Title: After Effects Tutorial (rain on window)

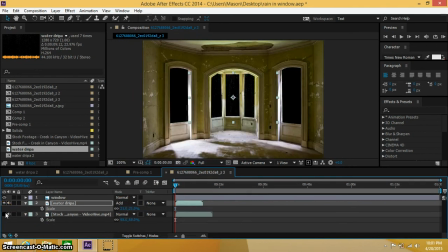[4:05]
Alright, let's go ahead and turn off our stock footage layer. So if you hit Control D or Command D if you have a Mac, you can duplicate the layer. And we're going to name our first layer left.
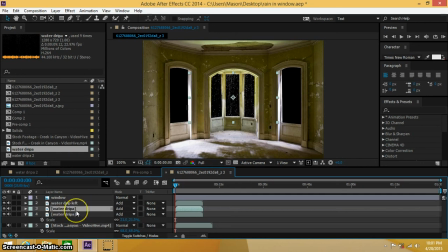[4:22]
We're going to name our one in the middle. And our one at the end, right. Alright, let's hit this switch back on again.
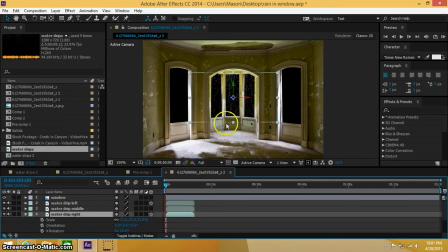[4:37]
And our right and our left, we're going to change to a 3D one. Alright, so let's go ahead and actually, this is on our right. So we're going to go ahead and move this to our right.
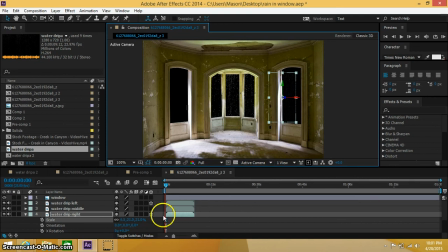[4:52]
Bring this together. And if you hit R on your keyboard, if it's not already up, you can bring up your X, Y, Z rotation. Now under our Y, we're going to,
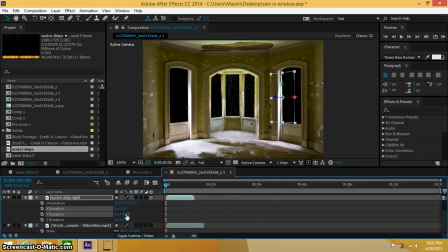[5:07]
my bad, the Y, bring this in to try and try and shape that a little bit better. I'm gonna go ahead and bring this up a little bit. And our middle one,
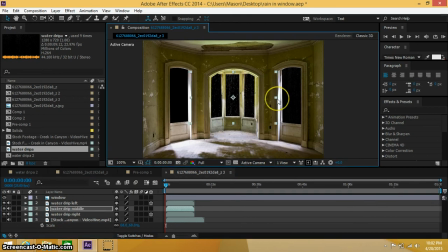[5:25]
middle one looks about right. Probably about right there. And our left, we're going to do the same. We're going to bring this in, move this to the left side, and hit R on our keyboard again, and change this to the shape of that.
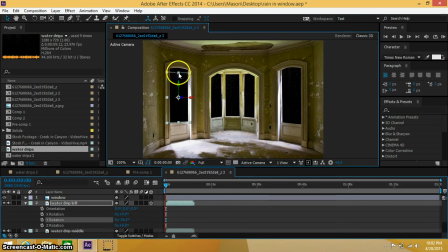[5:45]
That's going to help sell the window looking effect. Now under our effects and presets, let's go ahead and type in curves. And I'm going to go ahead and bring this up a little bit, so you can help
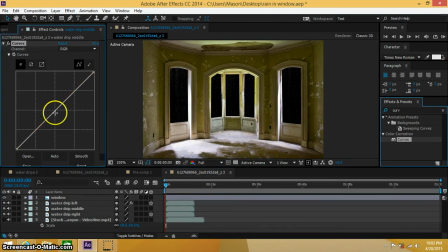[6:03]
see the definition in the raindrops, just so you can see when we turn this back on. We can bring these up even more.
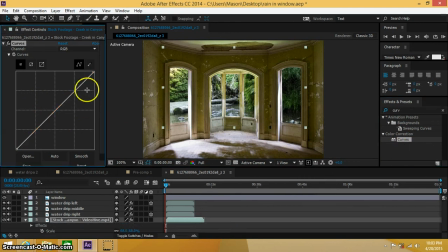[6:23]
Alright, we're going to throw curves on our stock footage as well. I'm going to darken this up just a little bit. That way you can see the water droplets. Alright, and let's go ahead and do the same for this.
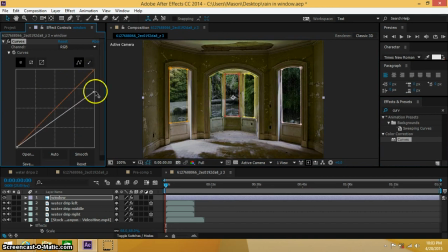[6:36]
I'm gonna go ahead and drag this down, make it a little bit darker. And I'm going to type in hue and saturation. And we're going to try and
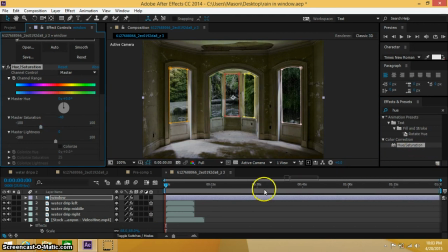[6:50]
desaturate this just a little bit to make it look like it's kind of old-ish. But, yeah, that's the kind of vibe I'm going for.
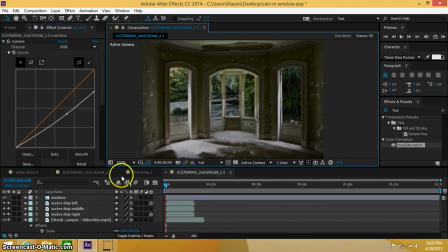[7:02]
But it's totally up to you guys, depending on what you're trying to do. But I was just trying to match this up a little bit. Alright, so let's go ahead and RAM preview this just to see what we have so far. Whoa, that's crazy.
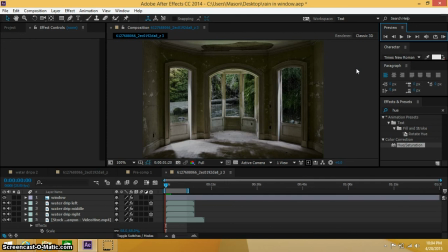[7:25]
There we go. My computer is just a little bit slow, so bear with me. Whoa, all that sound, that's from the stock footage layers. There we go. Sorry about that.
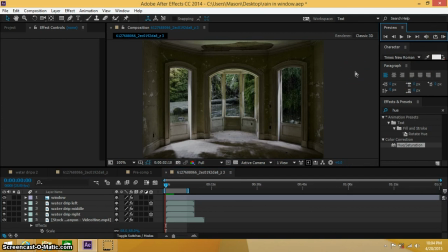Alright, so that's looking pretty good. I mean, can render this out just a little bit more. But, yeah, this is really the type of look I was going for.
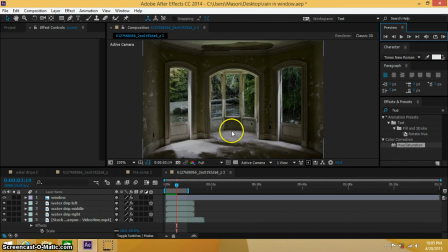[8:02]
And if you want to get a little bit more creative with this, go ahead and green screen someone walking around down here, or whatever you choose to do.